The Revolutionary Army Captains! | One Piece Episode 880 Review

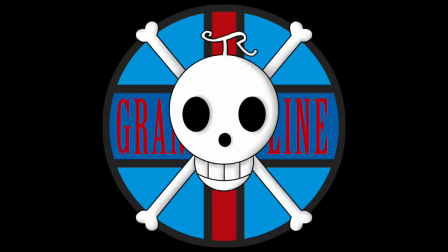[0:00]
Hello and welcome to the Grand Line Review, your source for everything One Piece. Today we have a review of episode 880, Sabo goes into action.
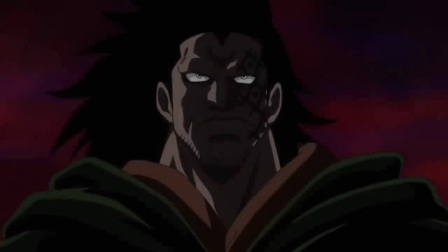[0:07]
All the captains of the Revolutionary Army appear. And here we have by far the best episode of the Reverie arc thus far.
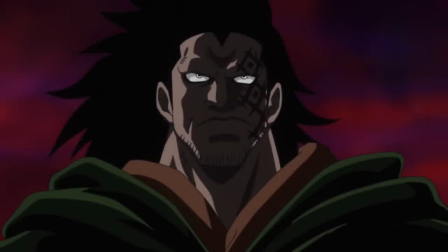[0:13]
From a pacing perspective, it was quite solid. There were very few parts where I felt like things were being purposely stretched out, and it's because the filler material used here more often than not actually contributed to building the world, which I find to be quite rare in the One Piece anime.
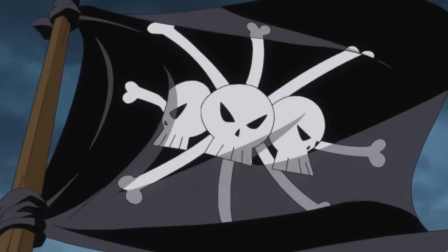[0:24]
So for example, all of the piratey stuff in the beginning, pillaging the town, so on and so forth, Look, it's all unnecessary to tell the story but it does help show us a bit more about this random island that we're supposed to care about As well as its people especially since these island
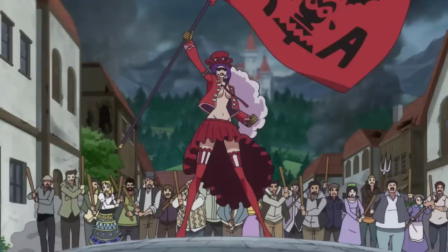[0:37]
folk really do become the prime focus of the episode by the end Thanks to the powers of a certain bellow Betty,
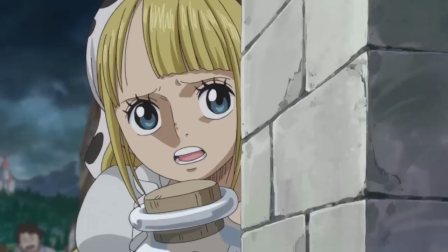[0:41]
but we'll get to her later So yeah spending a bit more time with them and their plight was a fine use of padding The only exception I'll say is that I wasn't quite sold on the moment where peach beard was just so intent on stealing motors milk That whole exchange wasn't in the manga at all And I think
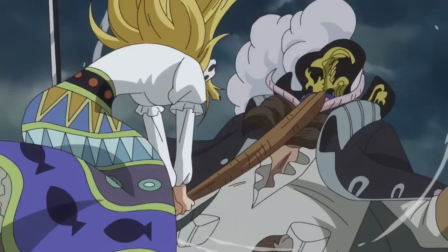[0:54]
it kind of detracted from Moda's moment of defeating Peachbeard because she's just yelling about milk instead of you know The fact that her entire town was
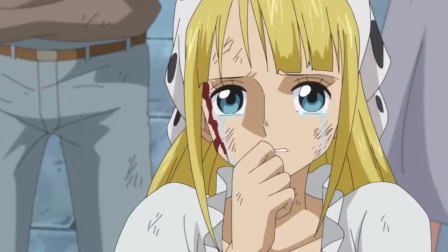[1:01]
being ravaged and destroyed by pirates Actually before we continue anime only fans this milk chick will probably seem like a completely random addition to the series But her name is Moda and she actually has quite a rich history in the manga having made her first appearance all the way back in chapter
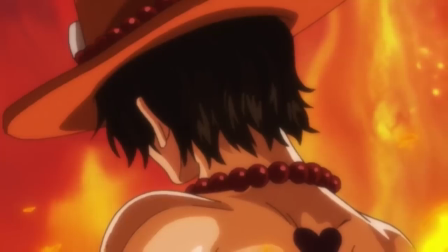[1:15]
278 or more accurately on the cover of that chapter as she was heavily involved in Ace's cover story focusing on his hunt for Blackbeard Basically,
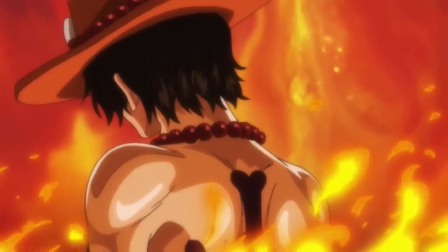[1:22]
Moda saves Ace from a river and then she convinces him to infiltrate a marine base and deliver a letter to their commander Asking if he wanted to buy
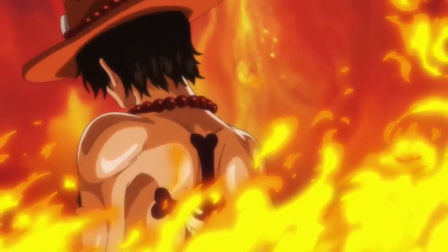[1:29]
some of her milk, which he eventually does and then Moda is reunited with her parents and it's a very cute and quirky story So yeah, just bear in mind that this girl actually has quite a close connection to Ace.
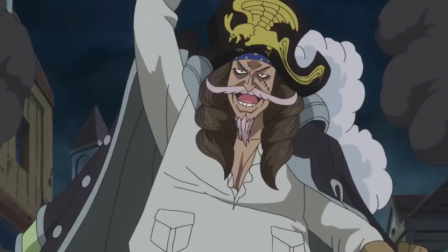[1:37]
As for the other dude bra, Peachbeard kind of disappointed me Mostly in terms of his color scheme. It's just so bland and the one form of color He does sport is so desaturated that it makes me wonder why he bothers to have it at all If it weren't for the pastel pink facial hair this guy would just seem like another background character Which is a shame because I really liked
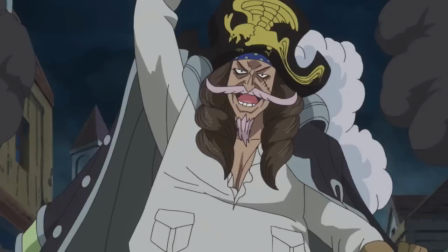[1:55]
him when I read this part of the manga to me He was a bit more comical and had an element of flair about him Which likewise I don't think was
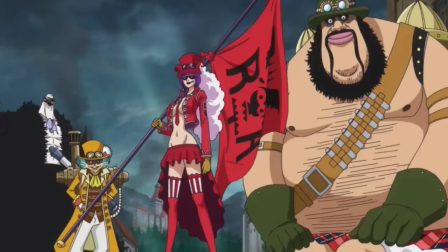[2:00]
quite reflected in his vocal performance here either a band of characters who I certainly was not Disappointed with though are our team of revolutionary captains I've been looking forward to seeing these guys animated for about a year now, and they were pretty damn cool All of Morley's gags landed pretty well Karasu's crow animation was fun to watch and Bella Betty's voice fits perfectly The only one I'm a bit meh about is Lindeberg and to be
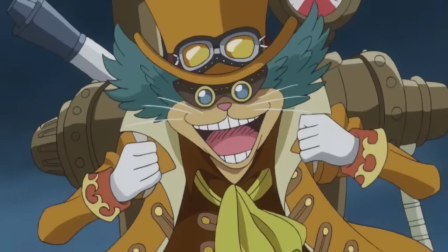[2:20]
fair I was meh about him in the chapter as well because his abilities intrigue me the least back to Betty for a second though You can certainly tell that the animator
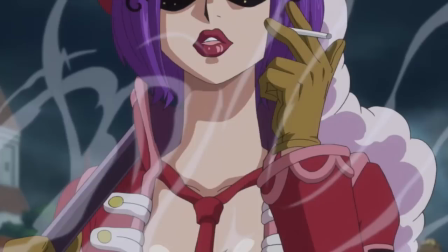[2:26]
spent quite a bit of time Perfecting any frames involving her or more accurately perfecting her within more standardly drawn frames as she
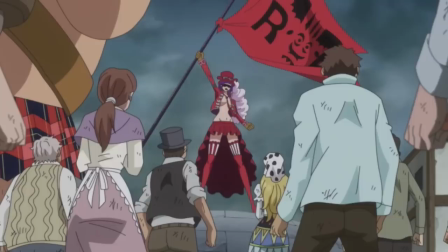[2:33]
definitely pops out in more ways than one But it was quite nice to see her abilities at work as ever since this devil fruit was introduced I've immediately thought of it as one of the most incredibly dangerous powers in existence I mean, not so much in the hands of Bella Betty, but in the possession of a talented dictator type, it could result in a world war with a simple wave of a flag.
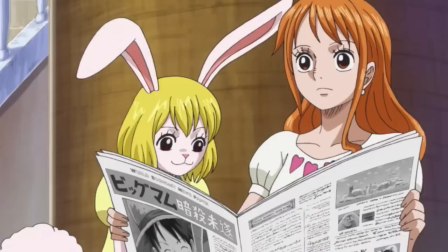[2:50]
Now, something I was much less convinced about in this episode was when we cut to the straw hats on the Sunny. Now, I'm sure you could all tell this was filler because it contributed very little, pretty much nothing to anything.
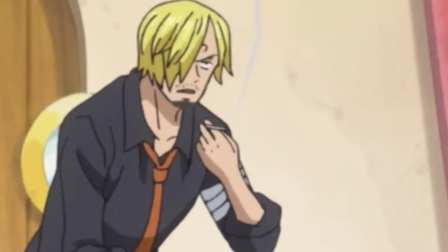[2:59]
And it featured a bunch of long lingering shots like this one of Sanji smoking and leaving his mouth open like a derp for what seems like an eternity.
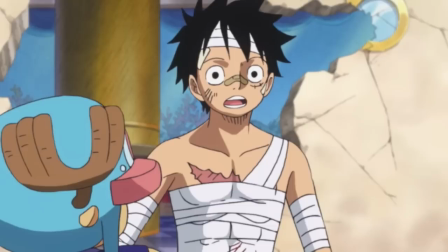[3:06]
The thing that annoys me most though is when Luffy asked on me directly if there's anything about the revolutionary army in the newspaper. And this really is just a little thing but it feels very out of character for Luffy to do something like that Or you know at least ask about the Revolutionary Army specifically and yeah I know it appears to make some sort of sense because of Sabo,
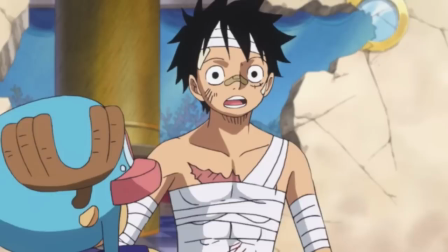[3:22]
Evenkov, and anyone else that Luffy knows But Luffy isn't the kind of guy to actively seek out that sort of information He just sort of goes on his own adventures and leaves everyone else to do theirs So it was a bit jarring to have him go, oh Nami, is there anything about the Revolutionary Army? It was yeah,
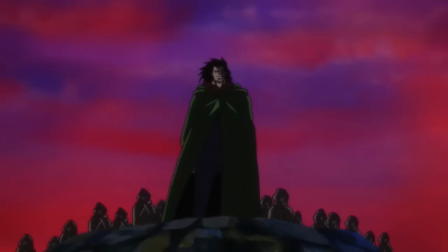[3:37]
it was just a bit wrong And I guess what I'm getting at is that if they wanted this section it probably could have been done a bit smoother I personally don't feel the need for the straw hats to have appeared at all in this episode This could have just as easily been achieved by having a conversation between two of the townsfolk being invaded by Peachbeard Saying something along the lines of you know, who are those guys? What's the revolutionary army?